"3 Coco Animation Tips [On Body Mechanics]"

In this Coco Animation Breakdown, you're going to learn three insights that will massively level up your body mechanics in 90 days. Earlier this year, several of my students applied some of these insights and got hired shortly after. So by the end of this video, even if all you do is take away one insight, like shape-changing spine curves, you're going to move closer to your dream job. Keep watching.
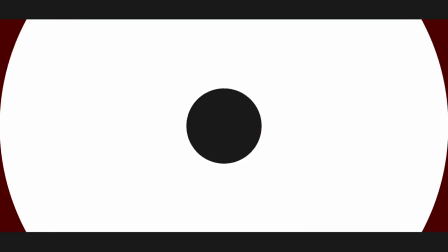Hey, what's up, animators? Rusty here from Rusty Animator. I've been a professional animator for five plus years and VFX games and TV and This channel is about teaching you how to animate at a higher level So you can quickly reach your dream job in movies or games without massive debt today I'm gonna help you level up your mechanics by looking at
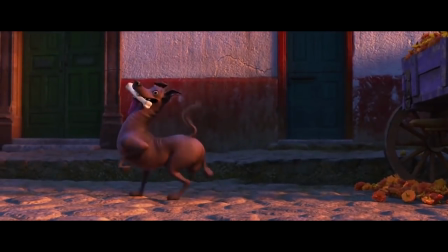49s
Pixar's Coco. Let's dig in Coco is easily my favorite Recent Pixar film the story is great and the animation is superb.
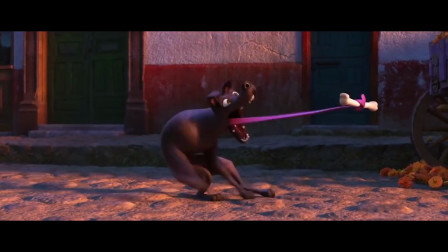57s
You could study it all for days and still be drooling I mean, just look at the dog Dante here Oh my god, it's so awesome. Okay, okay. Let's get back on track. We're going to focus on three major insights that you can steal to level up your own mechanics. First one will be bouncing hips, second one will be shape change, and the third will be lead and follow.
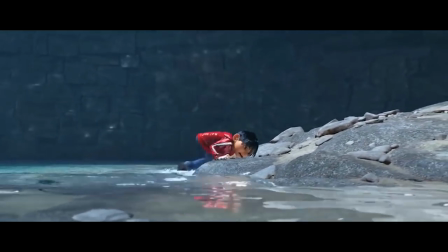78s
Here, let me show you. Bouncing hips. If your mechanics feel rough and powerless, the hips are probably where you need to start.
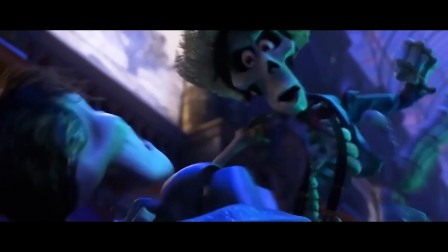86s
The hips are the source of power for most every move and is usually neglected by animation students.
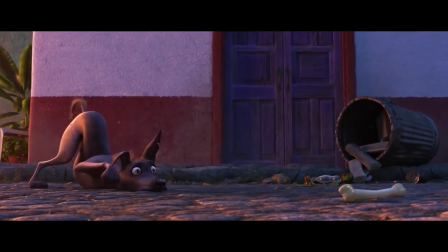93s
Pixar animators, of course, provide outstanding examples of hip movement in all of Coco.
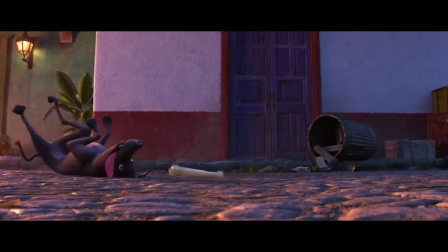99s
It's in the broad cartoony clips with Dante, it's in the much more reserved dialogue scenes with Ernesto,
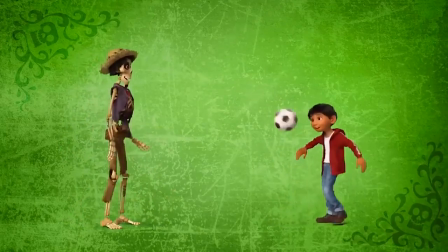106s
and it's even in animations outside of the movie, like this short promotional soccer clip.
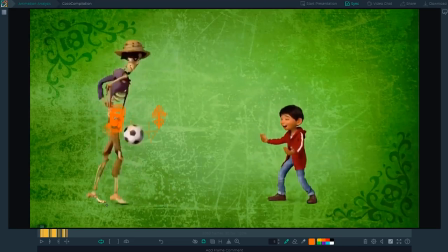116s
Let's look carefully at the hips here. The first part to note is that your character's hips should behave like the soccer ball in this scene does. Every move should have vertical ups and downs. For the kicks, you see Hector anticipate down before hopping up.
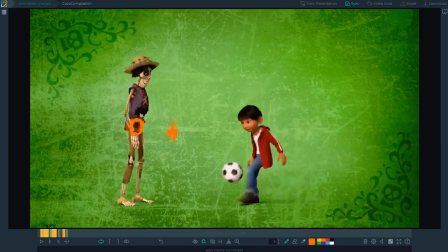132s
It's broad and it's obvious, but it's also in little moves like this settle. In real life, this is how people move. they gather energy by going down towards gravity and they
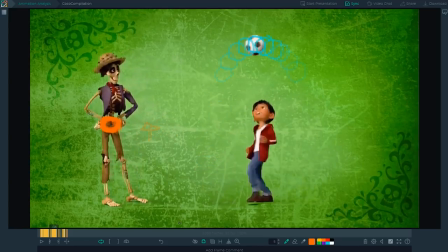143s
use that energy to push themselves up and away from gravity. Every move should also have an arc.
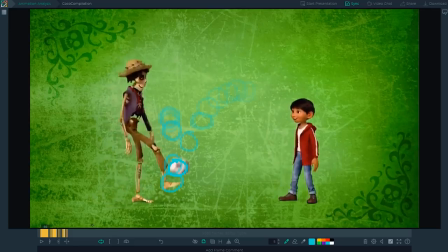150s
If you were animated just a soccer ball around in this scene, you probably wouldn't forget to give each bounce an arc, even for the smallest of moves. So why would you forget about it for the hips? It's simple, yet too many students forget this and they wonder why their animation ends up feeling robotic.
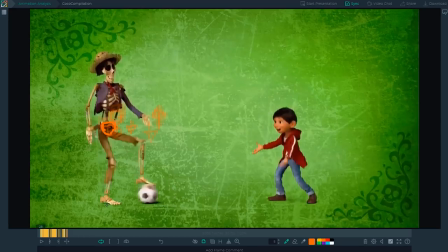166s
For the hops, kicks, jumps and settles, there are big and small hip arcs,
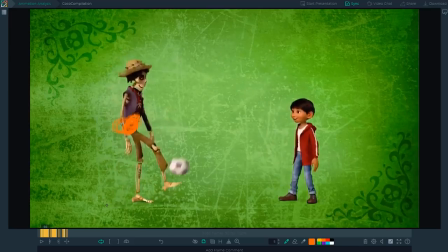171s
which instantly makes Hector's entire body feel more organic. It's all in the hips.
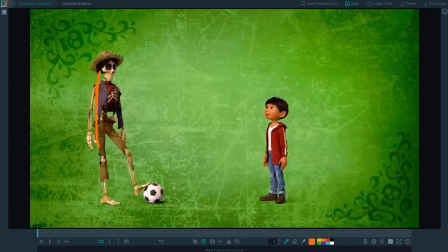178s
Happy Gilmore, anybody? Weight shifts. As humans, we all shift our weight from leg to leg constantly, and it's far more appealing from a posing standpoint to have weight that isn't evenly split 50-50 between each leg. So in your animations, you should always be asking herself, where is the weight? Should the hips be more on the right leg or the left leg? Which leg should I favor next? How should the weight shift in 3D? Should I move closer to camera or further away?
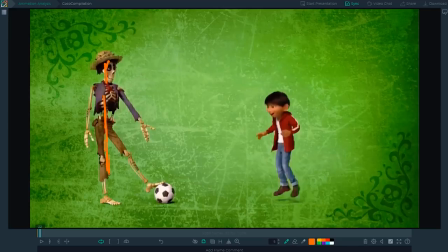209s
In Hector's opening pose, his weight is more on the screen left leg, and we feel it become more balanced as he lands from the hop.
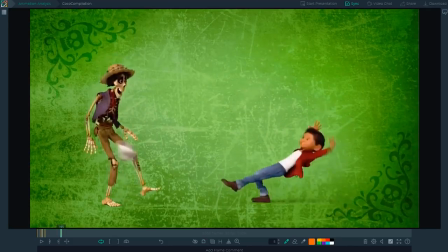217s
Miguel keeps himself from falling by shifting his weight forward and planting that screen right foot. Then he anticipates forward slightly while taking a step with the screen left foot
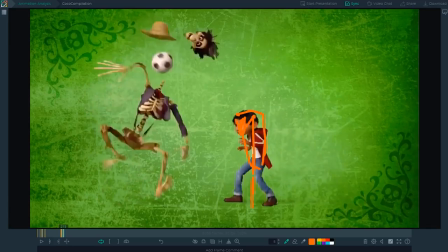228s
so he can shift his weight backwards and hop up to catch Hector's head.
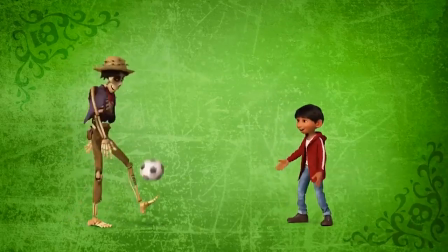233s
With the hips, you should also remember to rotate every way possible. To make the hips rotate organically, each rotation should tilt, twist, and bend.
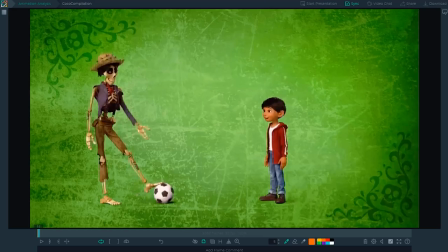243s
At the start, Hector rolls the ball out with his leg.
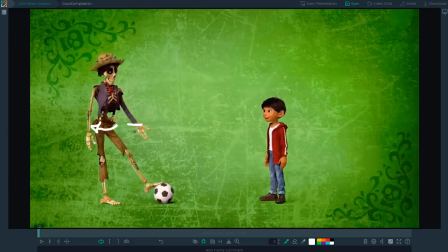246s
The hips twist towards the left screen foot taking the weight, which also allows the leg to stretch out far enough for the ball, but the hips also tilt to more of a 45 degree angle and they bend back away from camera. Using all these together creates better arcs, poses, and weight. These are a few reasons overall why bouncing hips are crucial for leveling up your mechanics. It's what everything is based on. But now let's build on top of that with the second body mechanics in sight.
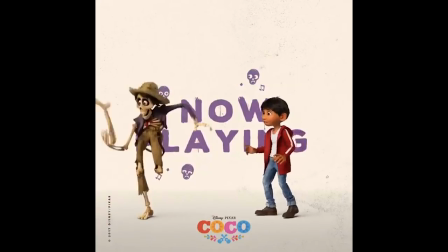276s
Shape change. Shape change will further enhance the weight and appeal you've already built in with the hips and it's something you should build into your key poses,
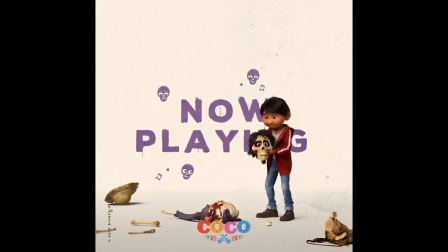285s
your breakdowns, anticipations, basically everything. Why?
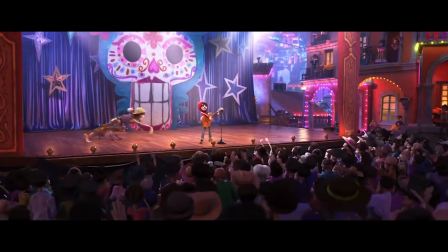289s
It gives us a visual contrast to really feel the physics and the emotion of a movement.
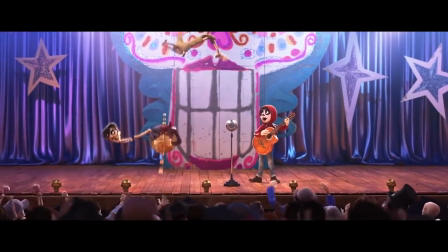294s
Without our character's body changing shape, they feel robotically stiff. Spine curves.
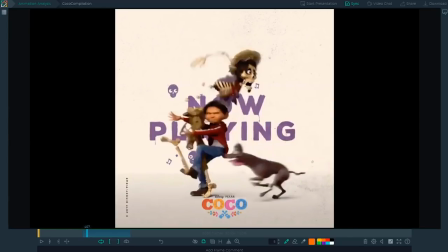299s
As Miguel slides into Hector's hip and breaks his spine. Ah, that sounds a little painful, doesn't it?
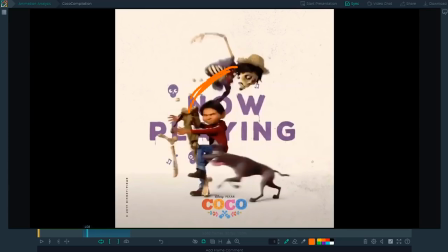306s
We visually see Hector's body curl screen right into a C shape.
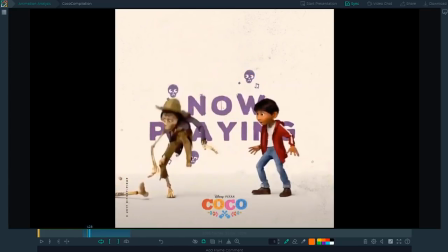311s
Then when he lands, it flips into the reverse C shape, where he holds for a bit.
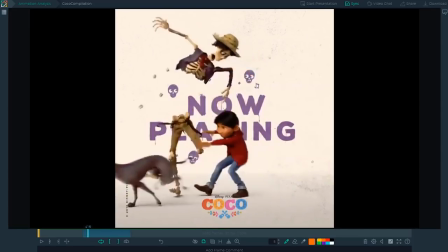316s
These two contrasting shapes let us feel the impact and the recovery of what happened.
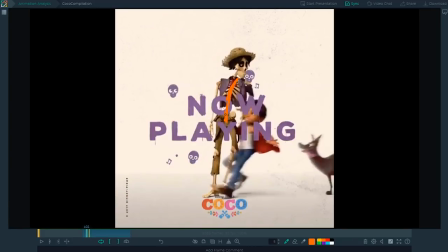321s
Of course, those extreme shapes are not the only ones that matter. The slight C shape just before the impact is also critical to helping us
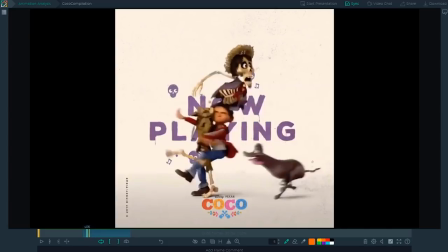330s
feel the extreme. and the s-shape breakdown helps us feel
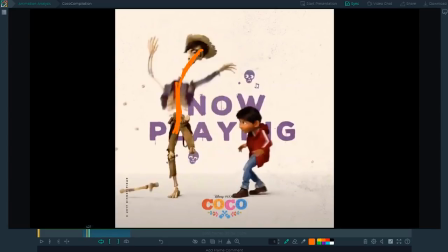334s
the weight with lead and follow which we'll talk about soon so these spine curves can give you a lot of shape change to enhance your mechanics but to really
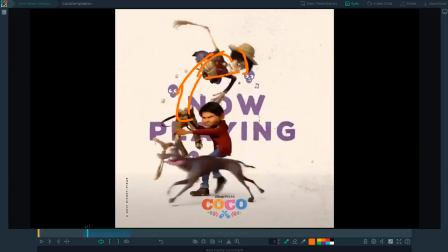344s
take it to the next level there's something else to add squash and stretch when hector's spine is gone the
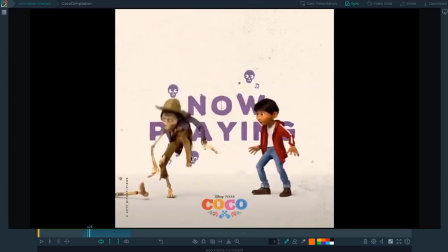351s
landing impact and pose is enhanced by squashing his whole body down and he stays kind of in that position.
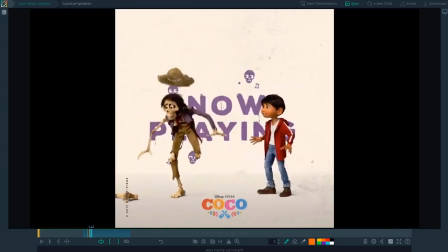359s
It allows us to feel that he's now like a little bit crippled, can't move the same, and he's a little worried about it.
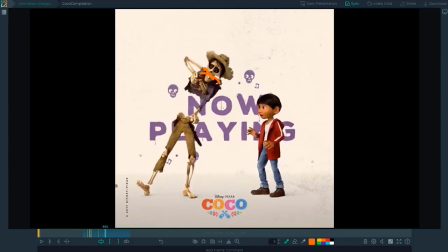364s
It also helps us to feel the next stretch as his spine floats back into place where it should be. With this Squatch and Stretch built in everywhere, there's so much organic life to each move.
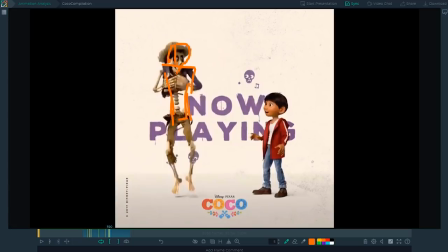377s
I mean, just look at Hector's happy recovery after the stretch to get his spine back.
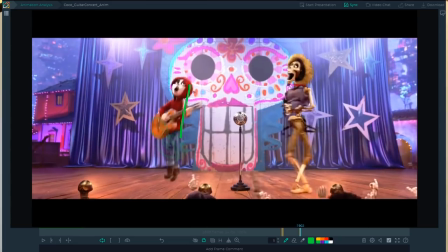382s
Or look at Miguel's un poco loco performance.
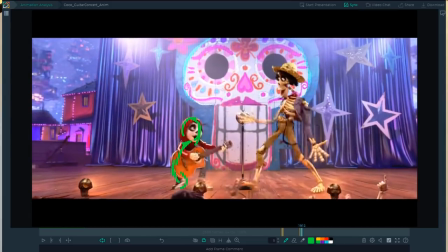386s
There's so much weight and so much extra emotion just from that squash and stretch being applied.
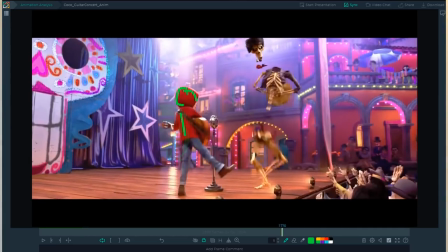392s
This is another fantastic way to really level up your mechanics, but of course, there's more you can do. Once you're moving characters around with some decent weight and organic feel, you're ready to dig into the third insight.
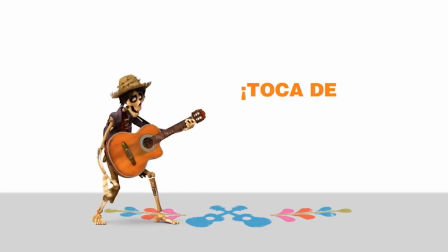405s
Lead and follow. When you're animating any move, you should ask yourself what is leading and what is following.
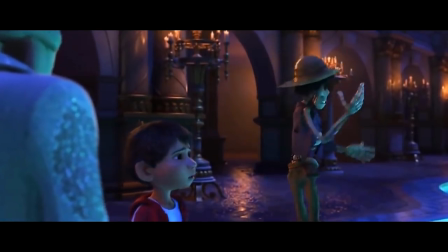410s
Nothing ever moves at the same time. often the hips go first and then the rest but
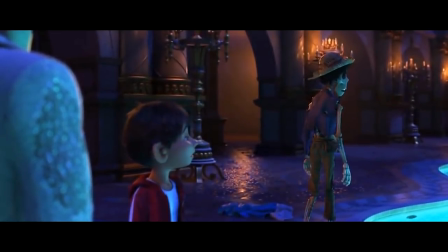416s
sometimes the head will go first and the rest follows or another body part this is both helpful for organic weighty body mechanics as well as acting when
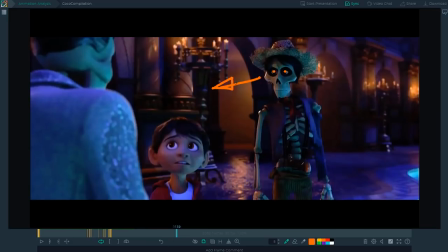426s
hector talks to ernesto here his eyes stay focused as
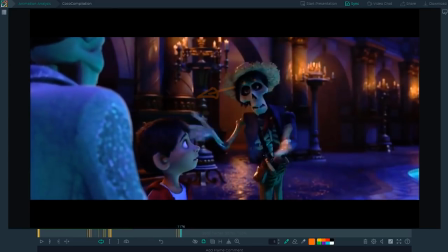430s
his hips lead the turn to go away they start shifting the weight just before the hands come up and they keep turning away to walk off.
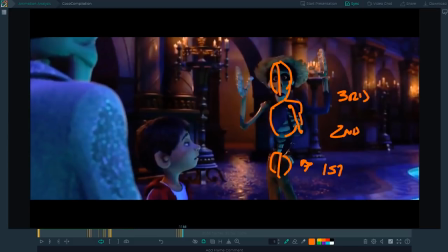441s
The chest follows next, and then the head a few frames after. One, two, three. However, after Hector stops, he decides to come back and make a point.
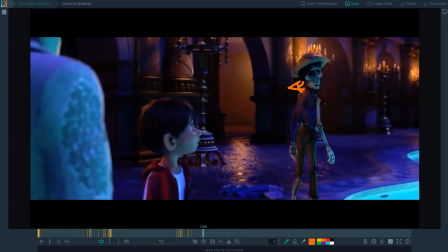449s
When he turns back, his head leads the action and pulls the rest of the body along for the ride. The head, the shoulder, the arm, chest, and then the hips. The hips could have led the action here, and it technically would have been correct,
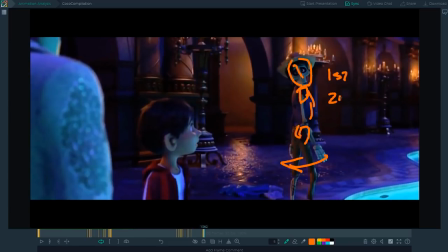463s
but choosing to use the head to lead gives it a completely different feeling for both the acting and the mechanics.
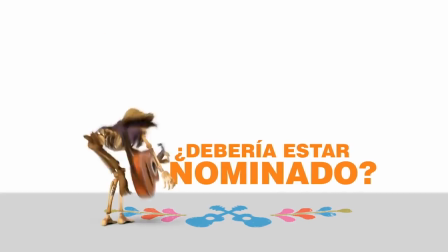470s
Here's a broader action example. Hector playing guitar.
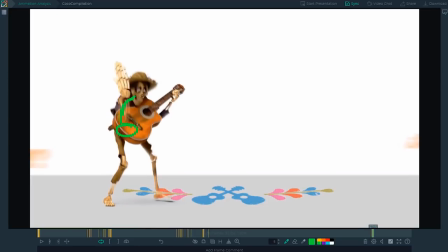474s
Right from the first move his hips initiate the hop, the spine and the head drag behind a bit, and then they lean in. What really drags and follows last though is the screen left arm.
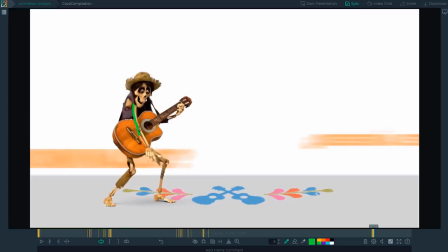487s
This gives you know that wham rock and roll feeling to his his riff.